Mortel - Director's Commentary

Hello, I'm Matthew Hendry, writer and director of Mortel. I'm making this director's commentary to mark the 1-year anniversary of the production of the film. The idea itself came to me 2 years ago while I was listening to Astor Piazzolla's Libertango. I developed the whole story of the film from that one piece of music, as it inspired me so much to create this detective noir story. I hope you guys enjoy the film while I talk about some of the things that are important to me during pre-production, shooting stages and editing of the film. So sit tight and enjoy the commentary.
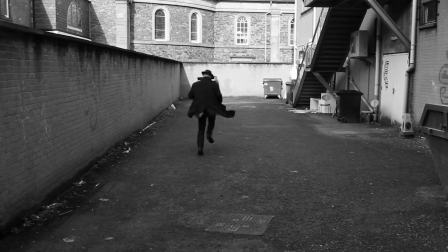(0:39)
So the first thing I sort of wanted to say was that this whole sequence at the beginning,
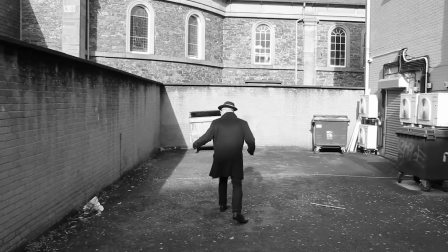(0:44)
I'd always intended it to be the ending scene that we saw at the beginning.
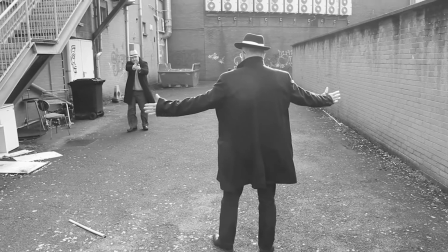(0:49)
I felt it would be more impactful for the audience, and it's something that I like to do in my films, is to sort of, the film has like a clear ending, and so this is the ending,
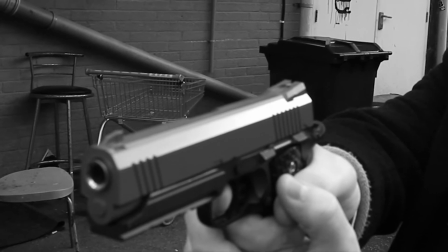(0:58)
obviously. Like, even though it's like the beginning of the film,
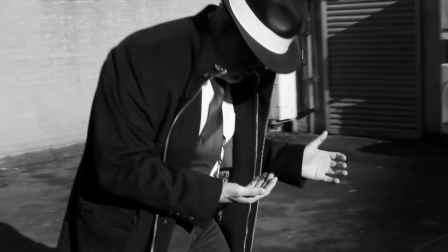(1:01)
the audience is sort of tell like this is obviously going to be like a turning point for the whole film.
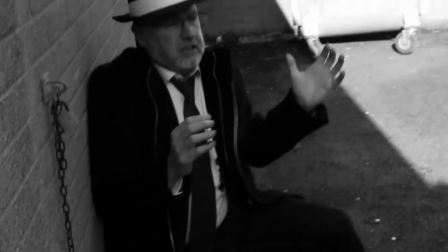(1:08)
I remember this particular blood here that we did on my dad.
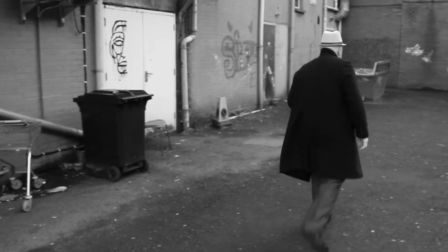(1:13)
This is my dad, by the way. We actually had to just put it over his shirt.
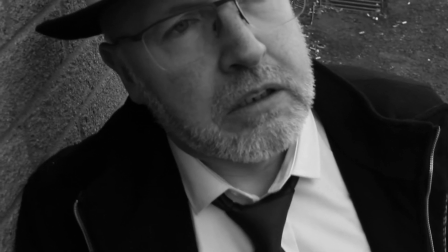(1:18)
It's red, you know, it is blood. But we actually got some on his coat, sadly. It was actually a really nice coat. So sorry, Dad, about that. But yeah, the blood was quite well. We managed to get it sorted.
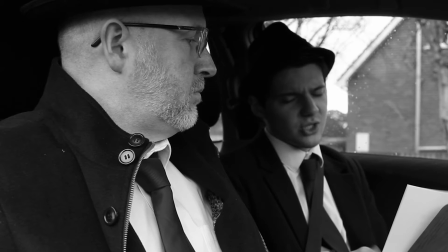(1:28) Died by strangulation.
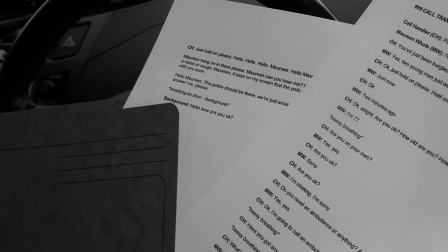(1:34)
Yeah, for this section here, I would have probably, if I was to do it again, I'd probably edit that a bit differently.
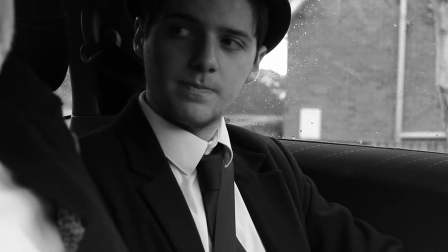(1:42)
Probably make it so that it's a bit less time, Mortel looking at the sheets of paper.
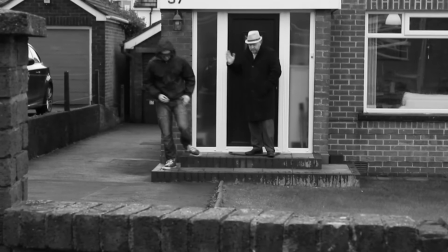(1:46)
But yeah, my best friend Chris doing well there in his acting.
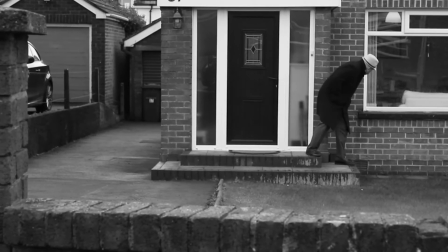(1:51)
Yeah, I got myself in there as well for a little cameo.
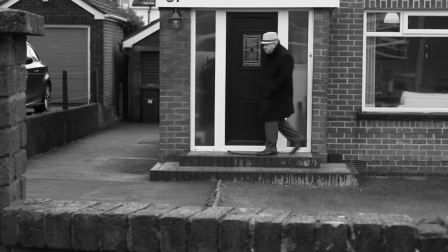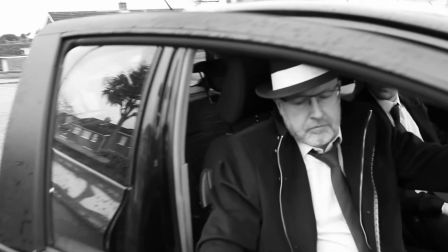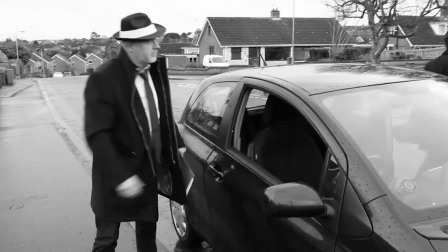(2:05)
I remember this day it was very, very windy,
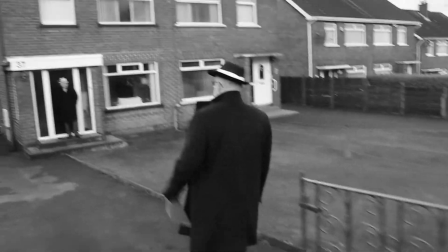(2:08)
so we kind of struggled to keep the audio sounding well.
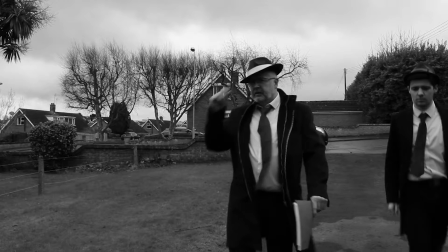(2:14)
We tried using the camera audio, and we tried using audio from my phone.
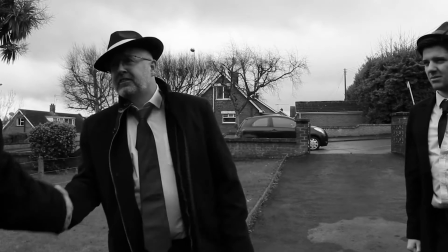(2:20)
The audio that you heard in the car there was actually off on my phone.
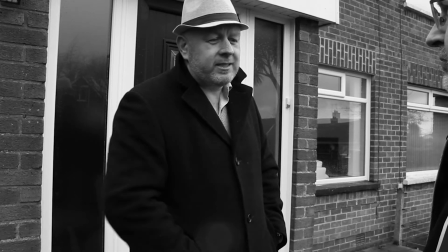(2:23)
But this whole conversation between my dad and Phil was we had to redub it afterwards, and so if it sounded a bit off, that's why.
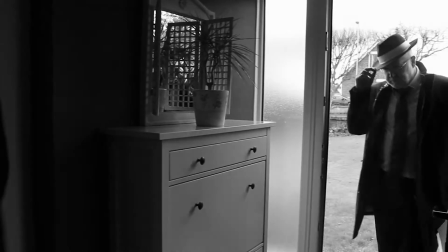(2:32)
It's just we couldn't do anything, and the wind was too loud for them in the original audio, so it was just a bit hard.
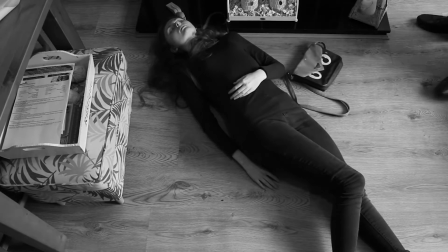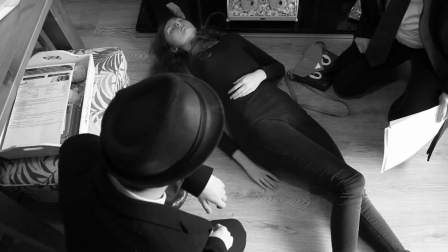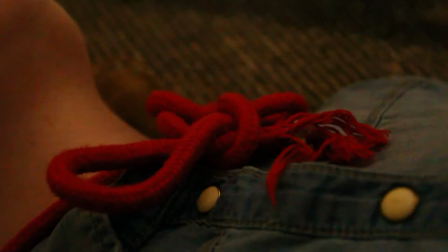(2:52)
I think, yeah, in this sequence I would have put some room ambience for this, because it's just a bit silent, a bit quiet.
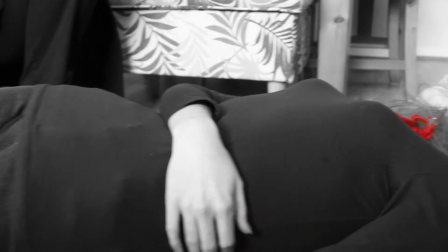(3:00)
If I was to do that again. And yes, the red rope effect, it was very hard.
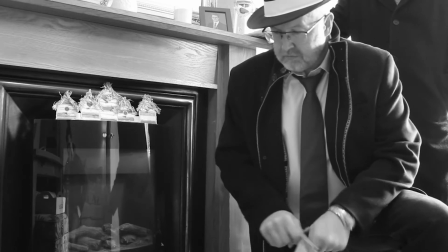(3:06)
I spent many weeks trying to get that sorted. Adobe Premiere is very, very difficult for that.
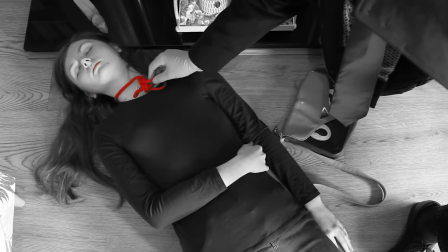(3:12)
We tried using After Effects, everything. At the end of the day, we had to go with Adobe Premiere, with the sort of,
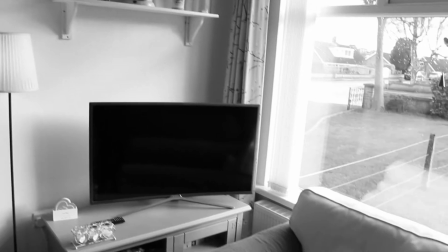(3:22)
remove color and then leave red sort of thing. It kind of worked, but I really wanted to do it every time we saw the red rope.
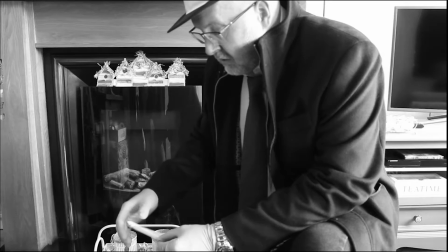(3:31)
Even whenever it's being held by someone, but you'll see later on we weren't able to maintain the red throughout.
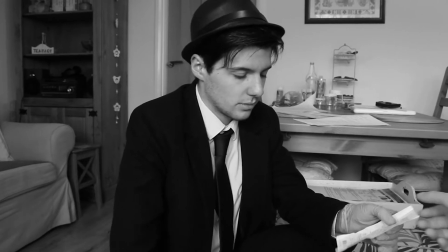(3:38) But we've reason to believe someone else saw her. She bought fuel last night at 10:18 p.m.
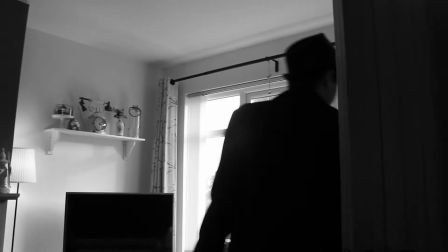(3:44) Let's go. We know where she went.
Yeah, in the next scene there was this red car that was actually here, like behind my dad, that Mini Cooper.
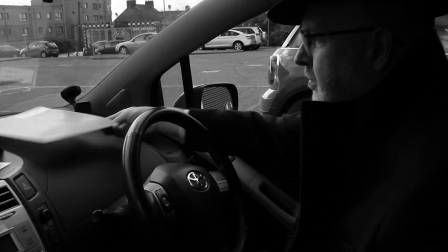(3:53)
It was actually red, so whenever Mortel picks up the red rope to look at it, it was,
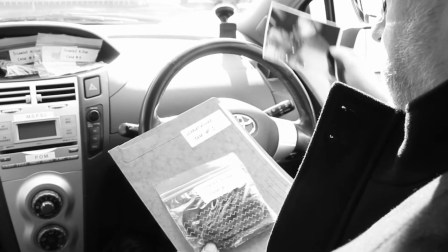(4:01)
as you can see, it's grayscale here.
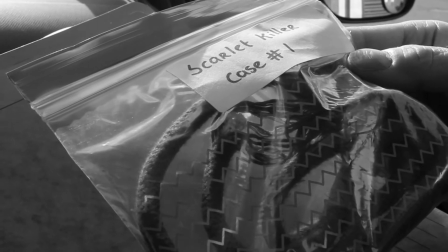(4:04)
I wanted that to be red, but turns out what he's holding is actually pink, so pink comes up on the red as well, so everything would have been in colour here, the red car,
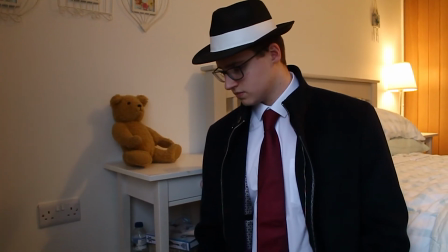(4:13)
everything. There's no really way to get around it, and it's just, it was an unfortunate thing.
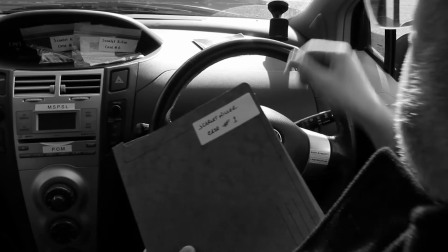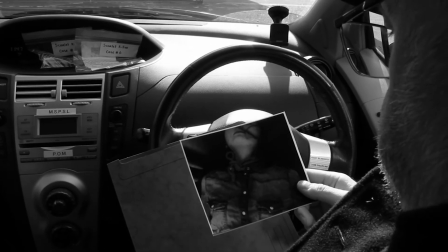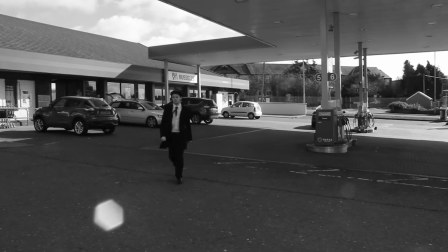(4:30)
Afterward, I realised I liked this sequence because of the lack of dialogue. The whole thing is told through no dialogue whatsoever.
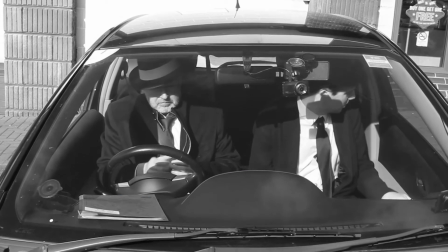(4:39)
So it's just I managed to piece together a story. Also, that USB stick is blue.
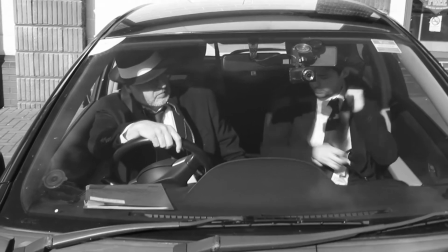(4:44)
If you didn't notice it, I kind of wanted to emphasise it in the story. It's the only other thing that's in colour.
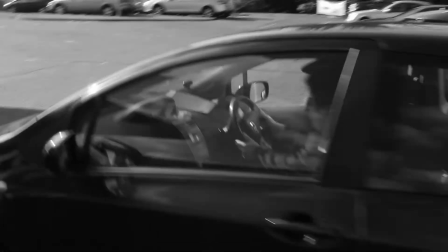(4:53)
Oh yeah, and the silhouette here,
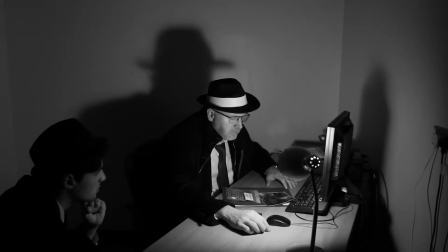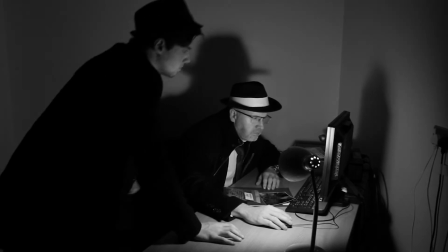(4:59)
with my dad. I really wanted to kind of get the Mortel silhouette, because I knew this would be have to be kind of a known silhouette.
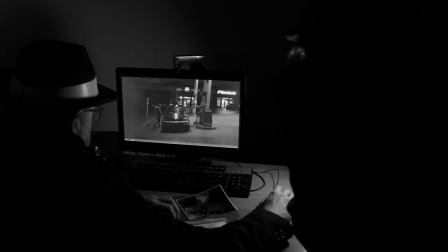(5:08)
And also what you see here, the two actors, Chris and my dad, they're actually looking at a green screen on the screen, just because I didn't have this footage yet.
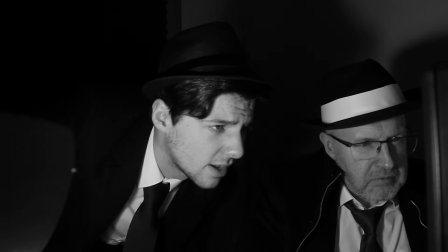(5:18)
So they were looking, and I'm asked to have a look at that. So it was interesting to kind of get some experience.
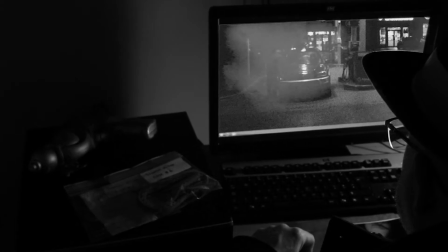(5:25)
And also, Easter egg here, if anyone notices. I'll not say what it is, but if you can see, that'll be good.
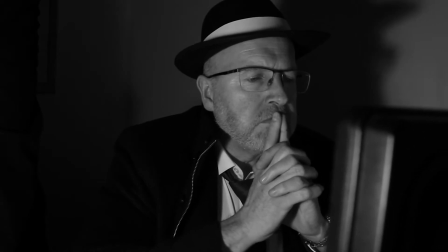(5:32)
But yeah, and also the sequence is coming up here with my dad.
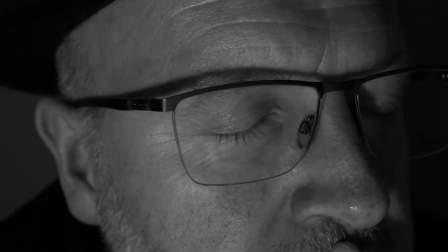(5:35)
I really wanted to get this kind of going into Mortel's imagination, because we need to get it in.
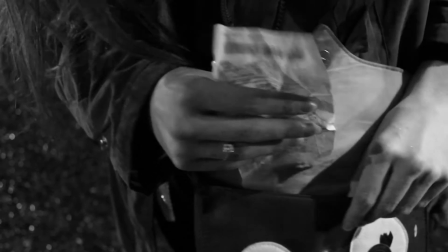(5:41)
And also this silhouette of Mortel, I'd already established that in the last scene with his sort of the black silhouette.
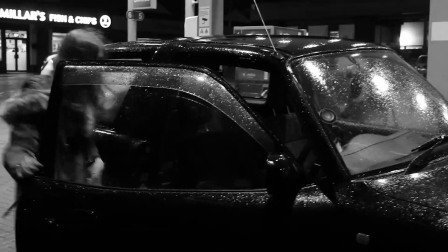(5:48)
So whenever we see his shape, we now know the very kind of the famous look of Mortel,
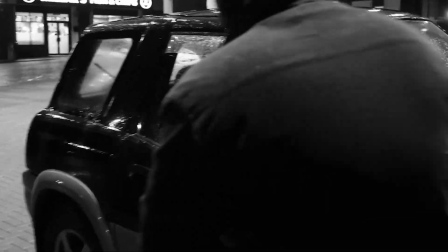(5:55)
with the fedora hat and the trench coat.
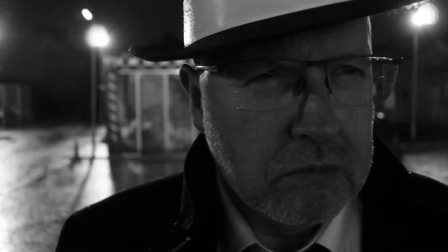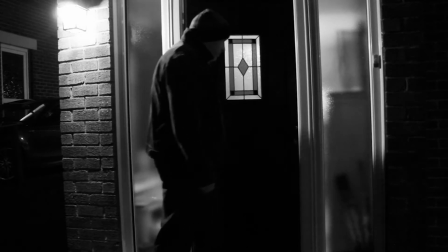(6:06)
I remember this sequence being quite awkward to do. My friend Amy here, it was a bit hard.
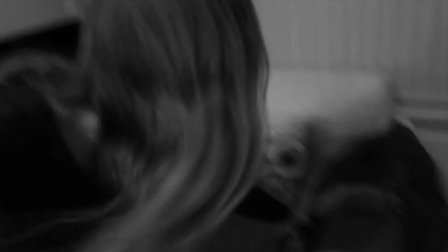(6:14)
She had to try and pretend to, get assaulted basically, and it's very awkward for everyone, especially for Phil.
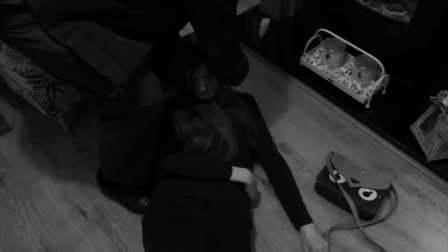(6:21)
He's trying to do it. You have to pretend to kill someone.
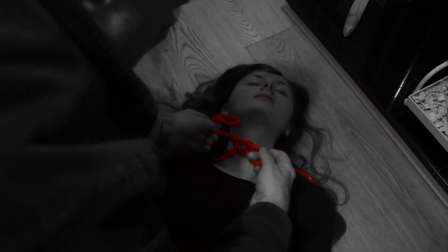(6:23)
So literally, I remember they were, he literally was talking about pizza or something like that,
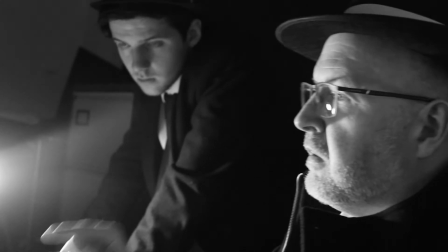(6:30)
how great his pizza was, and he was sort of doing it to make it feel better.
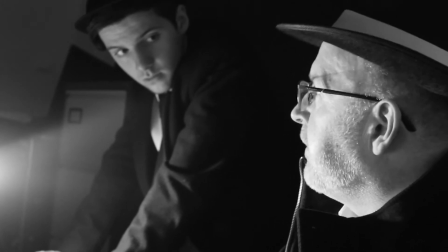(6:35)
Also, this shot here is by far the best shot of the film, and it's completely by accident, and I don't know why.
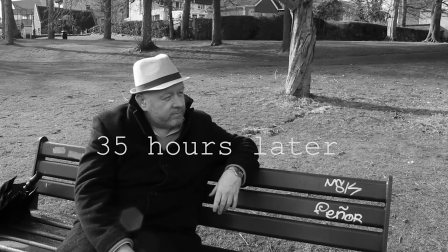(6:42)
I don't know why the light does that with the lamp. It looks amazing, by the way.
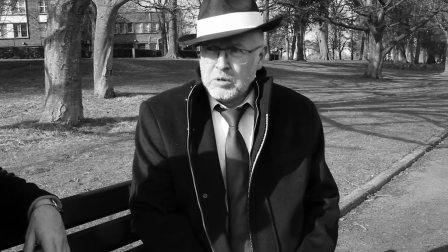(6:47)
I love it. But yeah. Yeah, so this scene in the park with the two middle-aged men.
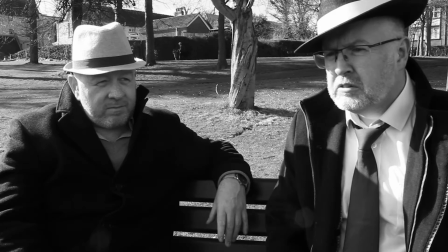(6:54)
It was interesting film to scene to do in the film.
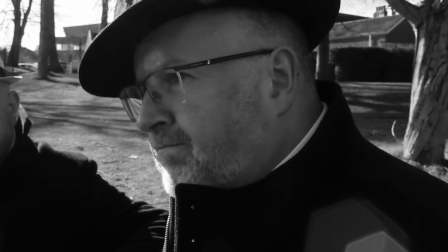(6:58)
A lot of people kind of came by, asked us, what we were doing, because why are there these two sort of grown men with these kind of 1950s clothing?
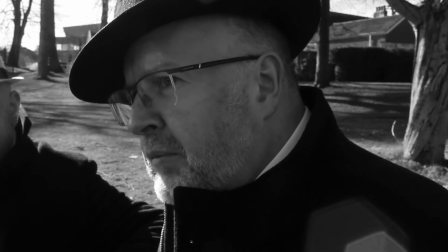(7:08)
But it's all part of the look of the film, because the film is meant to be kind of timeless, even though it does have 21st century technology.
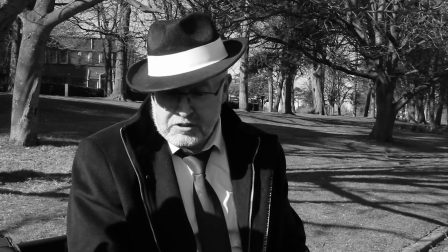(7:16)
It's meant to feel timeless whenever you watch it.
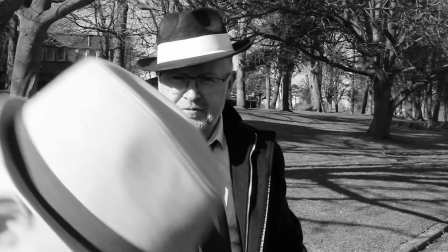(7:21)
Also, this scene here with the that's coming up here with the 3 knots.
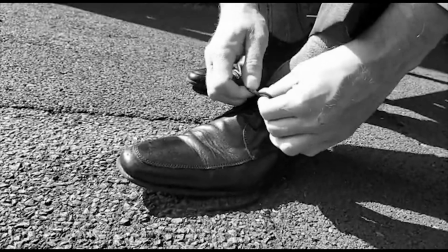(7:27)
It was actually my mum came up with that idea, because I wasn't actually sure what the twist should be,
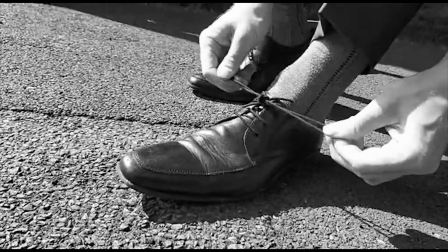(7:32)
and so my mum suggested, well, what about if it's 3 knots? What if the killer also ties 3 knots?
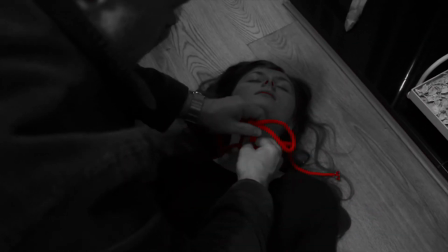(7:39)
I'm like, well, that's a great idea. So I got to give credit to my mum there. 3 knots, and that's how you tie your lace.
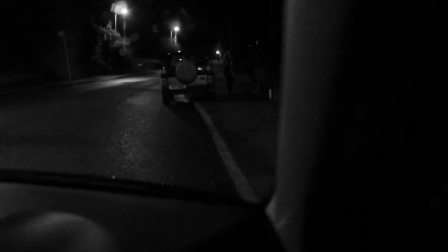(7:47)
This is one of my favourite reveals. Funny enough, televisions don't really seem to show this scene very well.
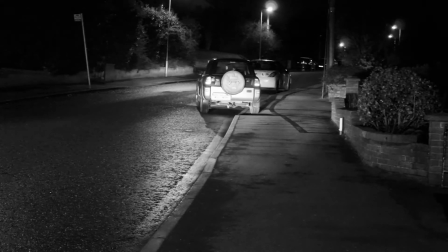(7:54)
On the computer, it works well, but not always do TVs or no.
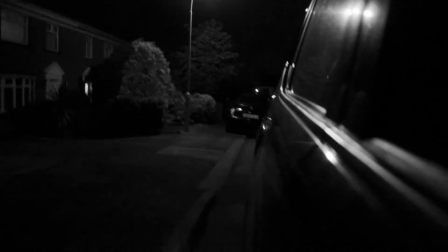(8:01)
I mean the other way around. Mobile devices struggle with the dark colours of this scene, but TVs are okay.